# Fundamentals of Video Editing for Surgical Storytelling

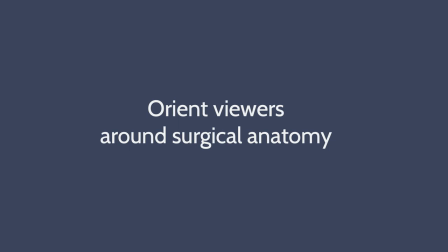492s
We have also chatted with many residents, and they often express the difficulty of understanding anatomical structures they are seeing in the OR. So we have always paid extra attention to orient our viewers to the anatomy in the footage.
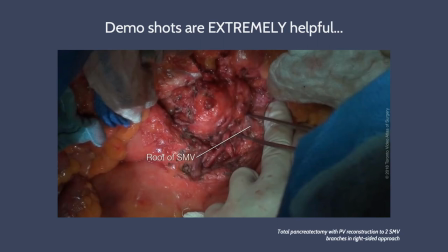511s
Well, one of the best ways we've found to get really good footage to teach with is during our filmmaking to ask the surgeons to give us a demo whenever we've noticed that they've finished dissecting or completed a major step, or when we can tell that they're about to cut something and make sure it's captured clearly for the camera.
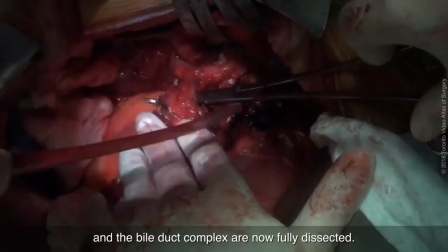534s
So this example is from a total pancreatectomy with portal vein reconstruction,
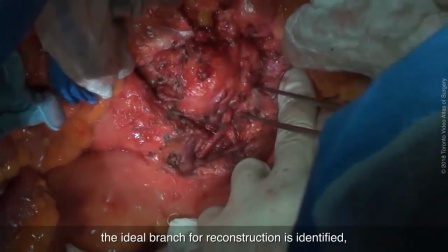539s
and you can see how the surgeon demonstrated this dissection for us.
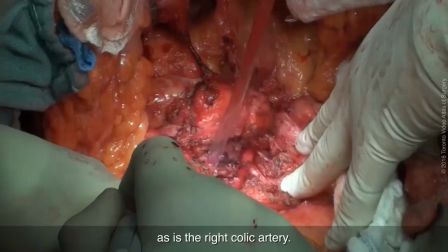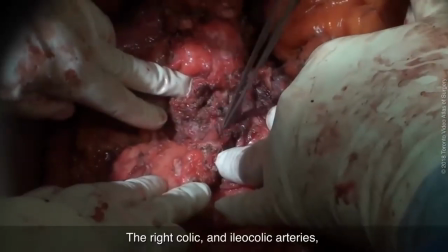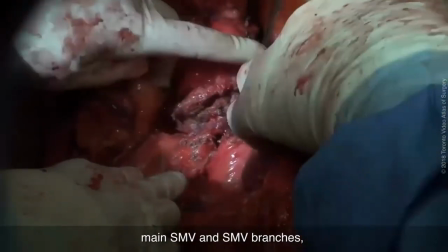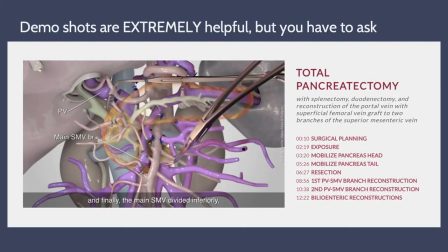561s
Now, in cases where there are a lot of vessels nearby one another and several reconstructions to be performed later, having multiple demo shots throughout the recording helps so that you can jump back and forth and reorient. You just have to remember to ask the surgeons for the demo when you notice there's an opportunity.
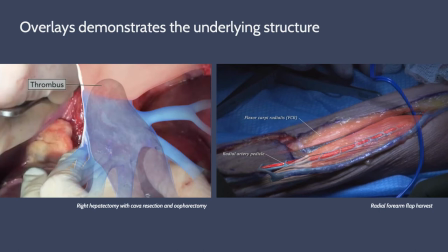579s
Another tactic is to use 3D renders or 2D graphic overlays on the footage. We'll hold a freeze frame of the video and composite an illustration with transparent background over it. This adds a great deal of educational quality to the video because the overlays help the viewer understand what they are
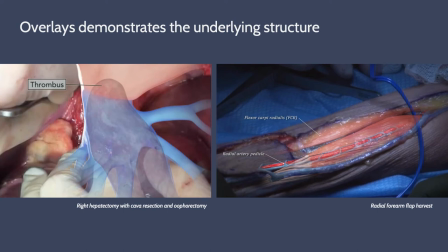597s
looking at by clearly delineating the edges between separate structures using color-coded anatomy conventions.
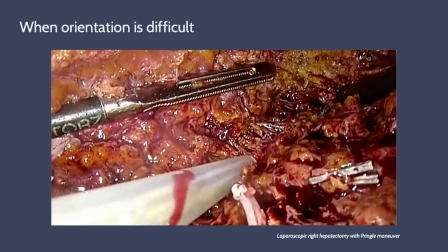606s
Animations can be especially helpful for orientation and laparoscopic videos, because the camera is zoomed in so closely to the anatomy that you don't have any nearby structures to use as guideposts to triangulate your position.
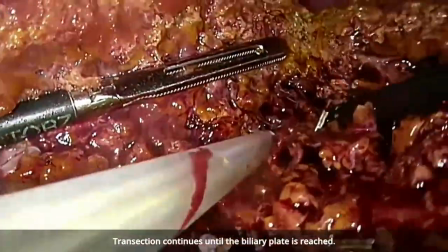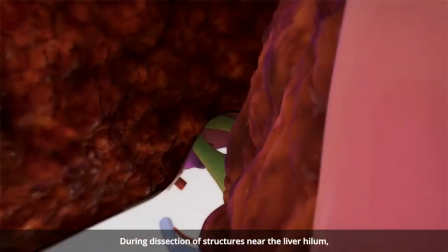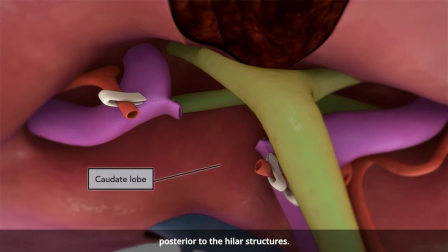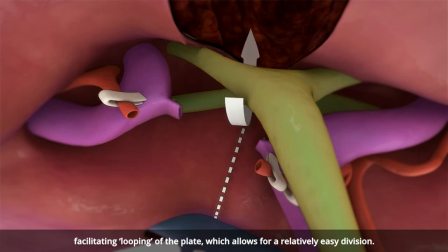639s
So bringing in the animation overlays or the demo shots can remind the viewer of where they are and what structures on screen they're looking at. Of course, this technique depends on us being able to at least see enough of the anatomy clearly in the shot to align our illustrations with it. But what about the shots that are difficult to obtain in the first place, Jean?
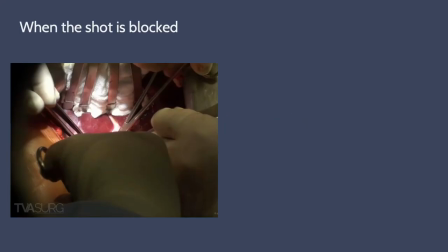662s
Because the surgical field is narrow and usually with many pairs of hands operating, quite often the surgeon's hand can block the camera. For example, a key step of dividing a small vessel is blocked here.
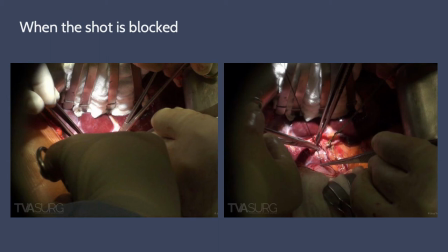679s
We have to instruct surgeons to position their hands slightly away from the camera to get a clear shot. Sometimes we also need to instruct the surgeons to reposition the camera for a better angle.
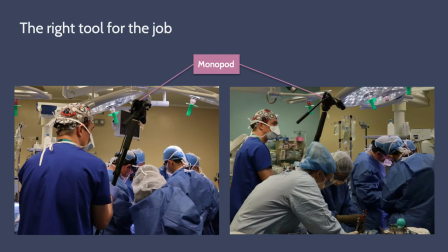693s
And depending on the case, we have also experimented with filming equipment that allows more flexibility, such as a monopod. With the head and neck cases, the visibility of the surgical field shifts more, and it would be impossible to have a fixed camera over the operating table.
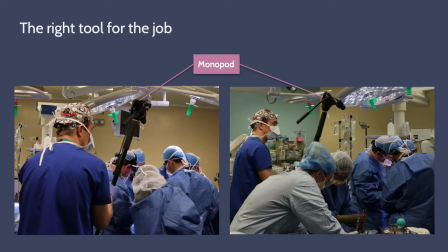713s
Using a monopod allows us to hold the camera higher and also move according to surgeon's action.
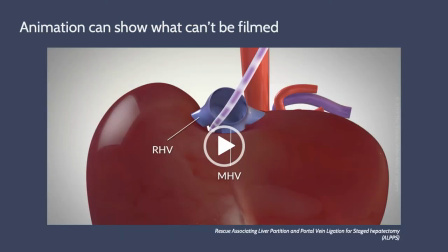720s
Even with that, there are just situations where surgeon footage is impossible to obtain, either because the angle is too limited or surgeons are performing the action just by feeling with their hands.